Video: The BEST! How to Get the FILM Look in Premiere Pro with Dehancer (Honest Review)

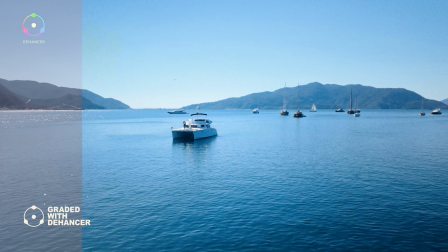This isn't film, but it looks like it. I've been testing out Dehancer, a film emulation plugin that recreates the look,
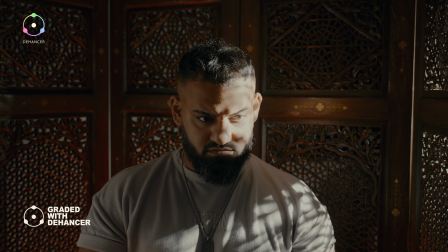texture and imperfections of real motion picture film right inside Premiere Pro.
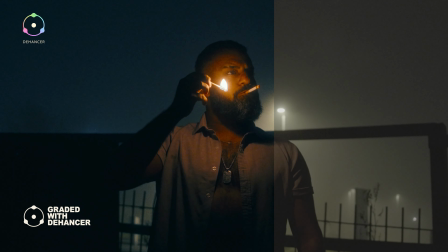After a couple months of using it on different projects, I think I'm in love with the fact that I don't ever have to leave digital.
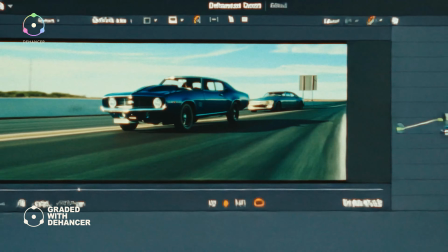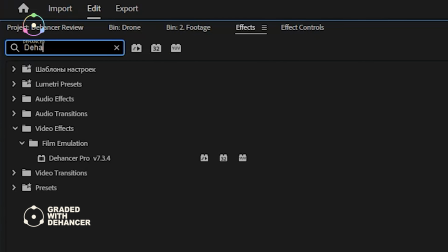So let's get straight into it. Once you've installed Dehancer, you'll find it under your effects panel.
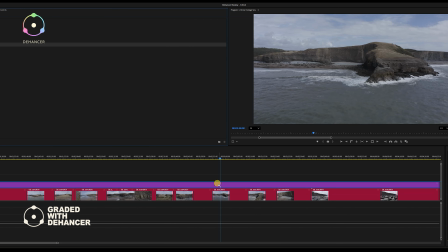I'll drag Dehancer onto my clip or onto an adjustment layer, which I prefer to do, and instantly you can customize everything.
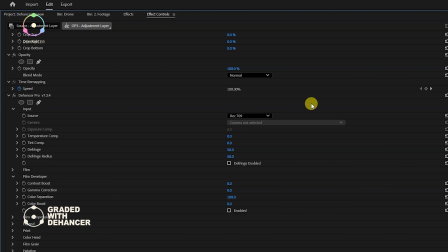The first thing you'll want to do is check your input. I'm working in Rec 709, so I'll set the input profile accordingly, or I can select my camera, and it has a long list of different cameras you can choose from.
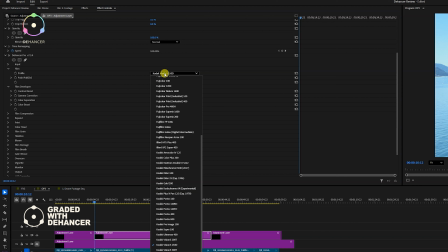Next up is the film stock, which basically defines your look. Think of it like choosing what kind of film you want to shoot on: Kodak, Fuji, daylight or tungsten.
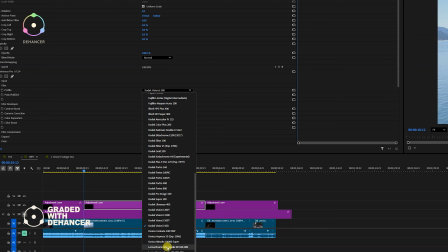For most of my daylight footage, I love starting with Kodak Vision 3 250D or Rolleiflex CN200.
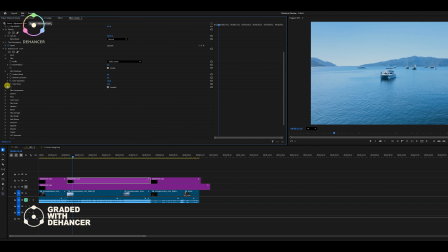It's got that nice organic feel that instantly softens digital edges. For low light scenes, I'll usually switch to CineStill 800T with a pull of around 1.3,
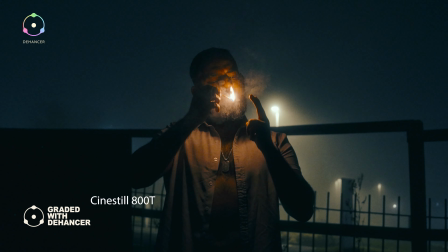which leans cooler and handles shadows beautifully. Halation, bloom and the film grain.
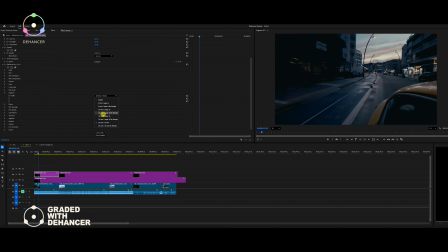Now this is where Dehancer really shines. Let's start with Halation. Halation adds that red halo around highlights in a really natural looking way. The bloom gives your practicals and windows that soft cinematic glow, and the film grain, honestly, it's one of the best I've seen.
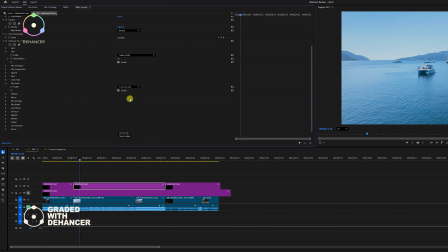It's scanned from real film, not just generated noise, so it reacts naturally to exposure and colour.
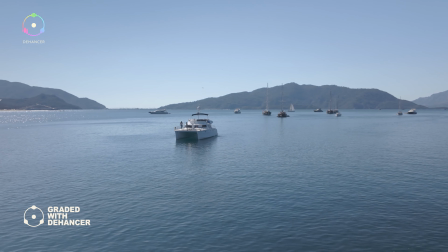All in, these tools don't just make the image look vintage, they make it feel, well, more alive.
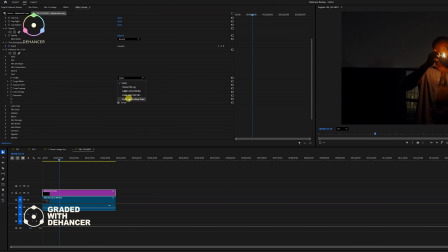And finally, I'll enable the print section. My go-to print is Kodak 2383 or Fujifilm 3513. It tightens the contrast and adds that rich film density that's actually quite hard to fake digitally.
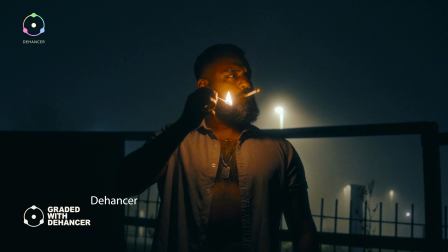And just like that, we've gone from flat to film. Once you've built a look you love, copy it across to your other clips.
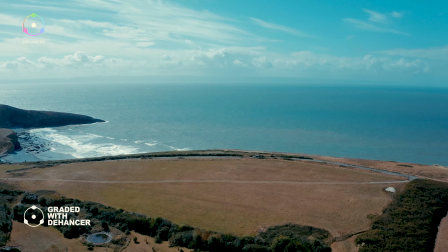The tones will hold up beautifully across digital lighting conditions, and you can tweak halation or bloom per shot to keep it more consistent.
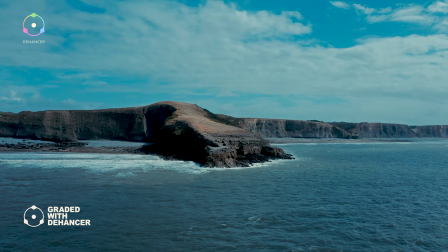Sometimes, once I'm happy with my setup, I'll go into my Lumetri tab and still make minor tweaks on individual shots.
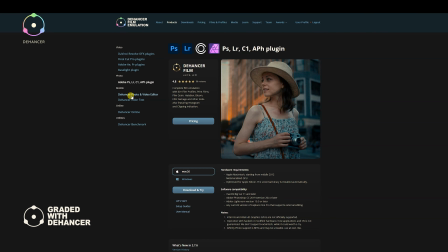Now, Dehancer isn't just a plugin. They've also got Dehancer Online, a web-based version that lets you test their film engine right in your browser.
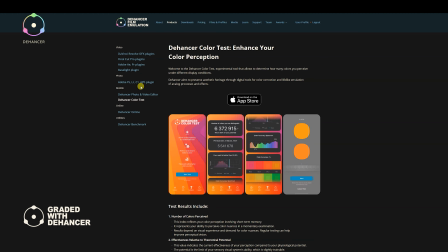You upload an image, choose a film stock, and it processes it using the same colour science as the full plugin.
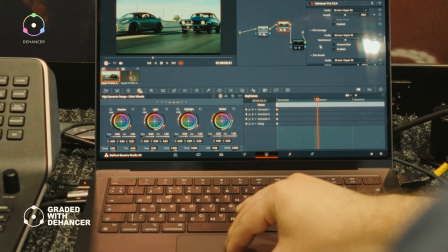So when I caught up with Dehancer at IBC 2025, I had a go at using it, and I was surprised at how close it feels to the real thing.
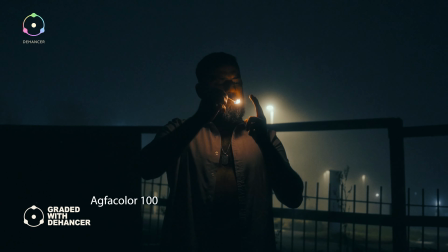It's perfect for experimenting with different looks or previewing grades before applying them to full video projects.
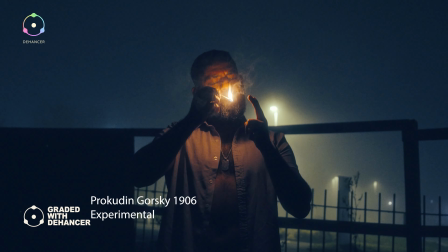To be completely transparent, Dehancer actually reached out and asked me to give them a review.
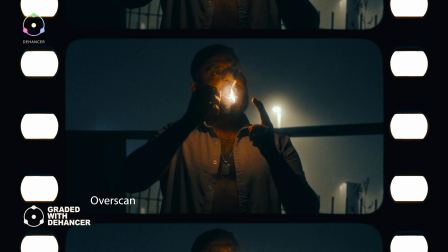They wanted real creative feedback to help improve the software. So I've been using it a lot since they first gave me access over 2 months ago.
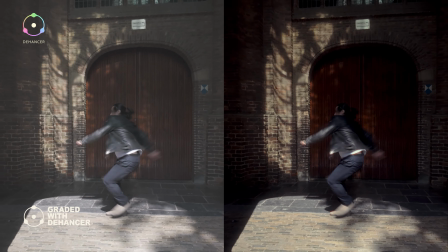I was only given a 30-day trial, but I had to beg them to extend it because I was really impressed.
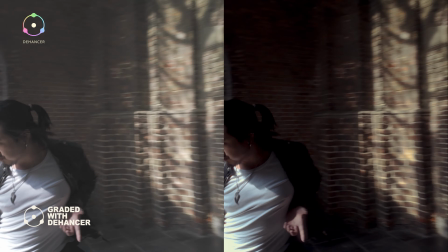The colour science feels organic.
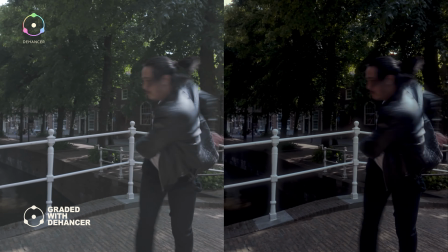It doesn't just slap a filter on top, it actually shapes the image in a way that mimics how light really behaves on film.
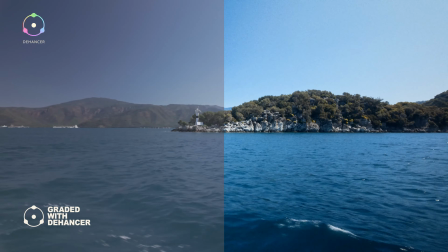But I'd say use it selectively. Don't just throw it on every clip, and build your grade around the mood or story you're actually trying to tell.
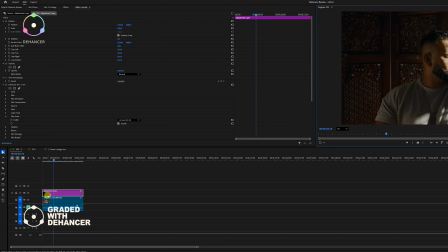Then let Dehancer bring in the film character and texture. However, it's not perfect. It can be quite GPU heavy, especially once halation and bloom are on.
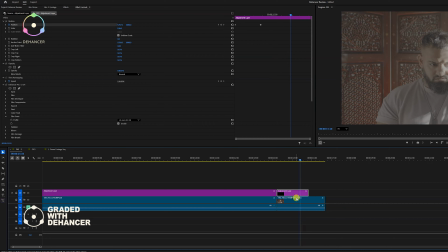Playback tends to slow down, but that's not a major issue for me on my PC as it has the power to handle it, but on a laptop, it's a different story.
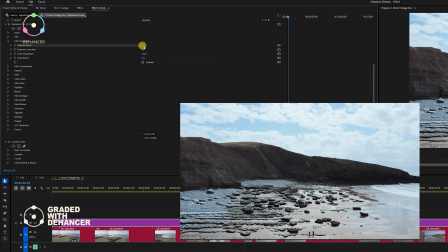The interface inside Premiere can feel a little bit cramped.